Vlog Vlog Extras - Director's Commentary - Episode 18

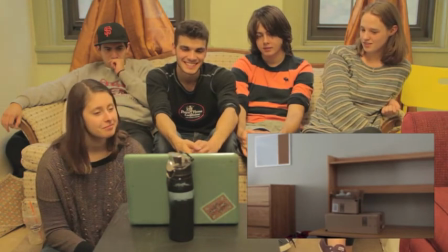12:10 For my birthday. That was a cut there. You can look at the editing behind the scenes.
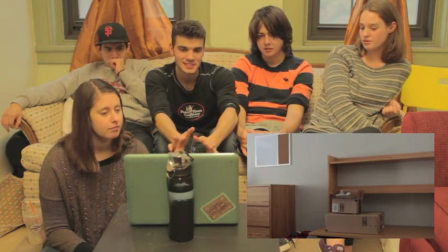12:15 Please look at the editing behind the scenes. It's so cool. Silence always gets me. It just makes me uncomfortable when I'm signing this.
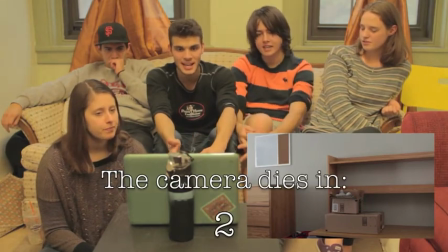12:20 Silence is really powerful. Also it's just dead and you can see how empty it is, the room, the perfect night.
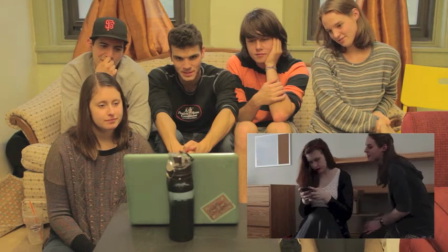12:31 And flip the... burp.
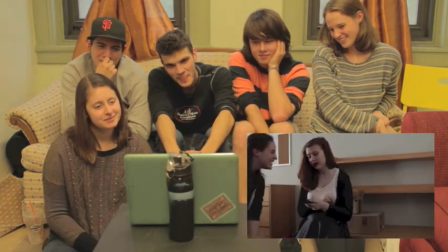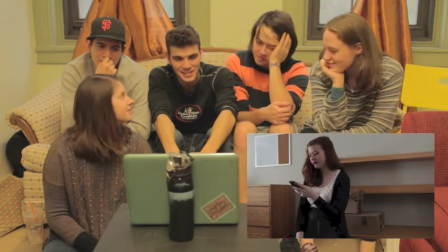12:40 This is just you two having fun. Like all the dramatic stuff is over, you don't have to worry about it being emotional, you just have to enjoy each other's company.
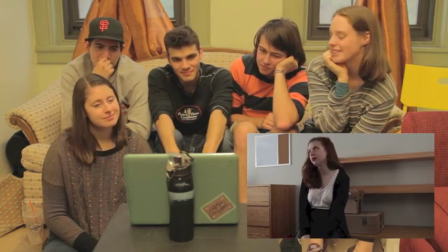12:47 I do. Such heavy lipstick. Such heavy lipstick. It's amazing. Wow. Eyeliner lipstick on point.
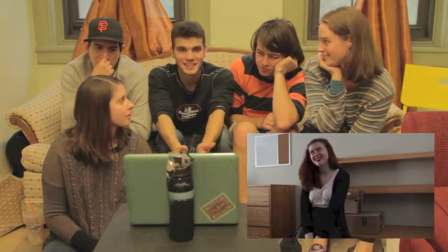12:53 Well, people on Tony, they associate Nancy with like...
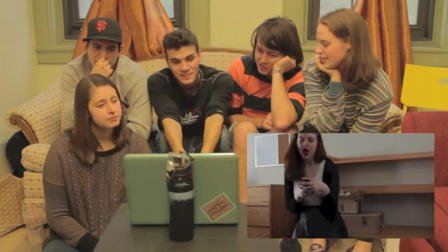12:58 They're like, how could they not? Especially in the 100,000 views. Oh, yeah.
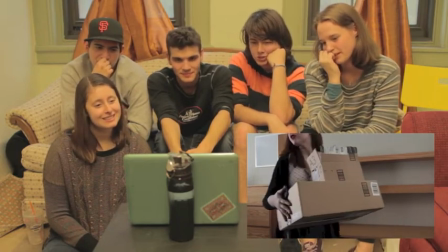13:04 She's so funny about it.
It's the illustrious Jules Kane to get her shit together.
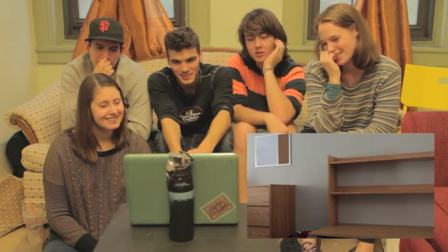13:09 It's the illustrious Jules Kane to get her shit together.
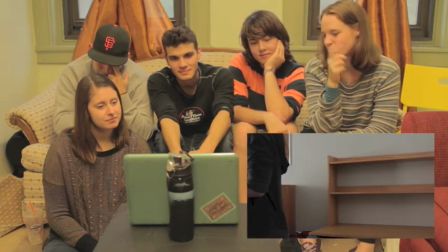13:14 Even the framing of this moment I really like because it's personal and private, and you don't necessarily need to see what she's doing.
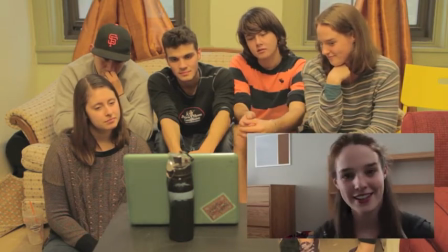13:21 You get it. You get it from your hands too.
Alright, internet. This is officially the end.
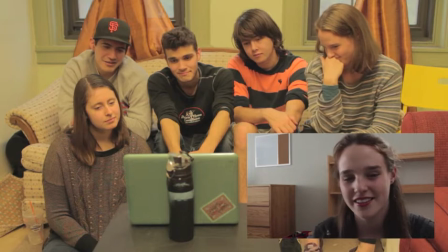This is actually one of my favorite places of integrating the text. I think it works really nicely here.
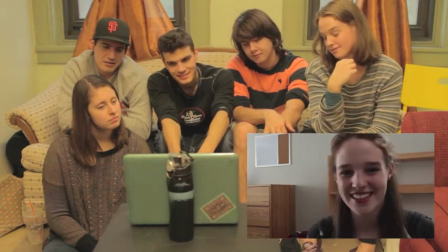13:39 It's cool though because it has a completely different... Yeah. I like how we address our audience in this episode too. So that's the book that Monty moved.
Nancy, did you put this here? I don't remember taking it out of the house.
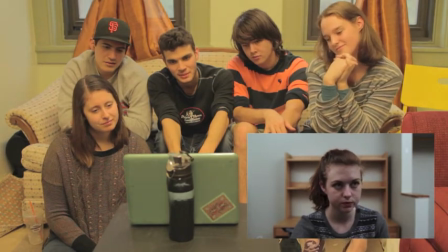13:56 I love the focus on this. With everything out just blurred and just Nancy.
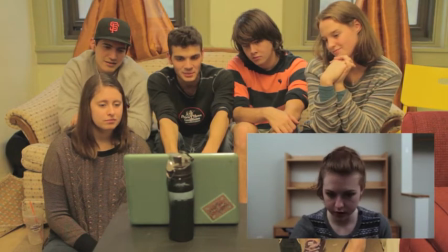14:03 I remember standing outside the room listening to her do this.
...a story of more woe than this of Juliette and...
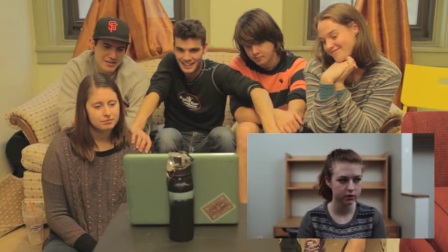14:16 Oh that was with the pen thing, right? Mm-hmm. That's fine.
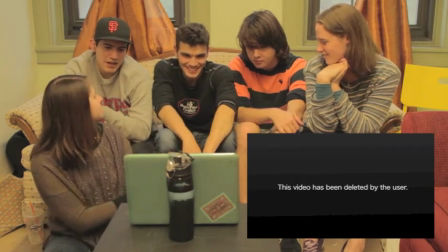14:23 What was the pen thing? The worst.
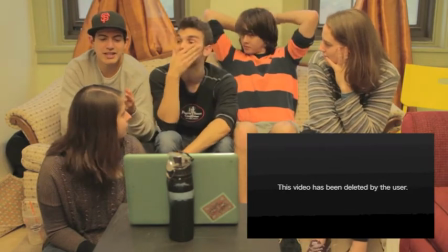14:27 It was, it was, so right before, right before she begins, I told her when she's ready to, because she's basically making a decision at that point there to delete all the content, when she finally decides to do it to close the cap on a pen and then say her line just yeah yeah just just to like so that she knows what she's doing and you can see it right before she becomes really interesting I actually it's so we argued a lot we didn't argue we discussed a lot about the end of this the idea that Nancy deletes all of the videos and it kind of came down to well Jules could just Google this and see what her best friend had done and yada yada yada. She knows it's out there. So it kind of became, it was our way of ending the story, it's not something you can go back and repeat or change the outcome in any way, like it is a final ending and you know, it's forever deleted. Of course, in Now What Is Canon is that Nancy then gave the footage to TU TV and said you can upload it, so that is why you get to see it. But yeah, it is like it is supposed to be final and over and Jules will never know that Monty loved her and came looking for her I mean, I think she probably has an idea that something happened because she finds the book, but I don't think her mind would jump to Oh, he's back! Yeah, she's given up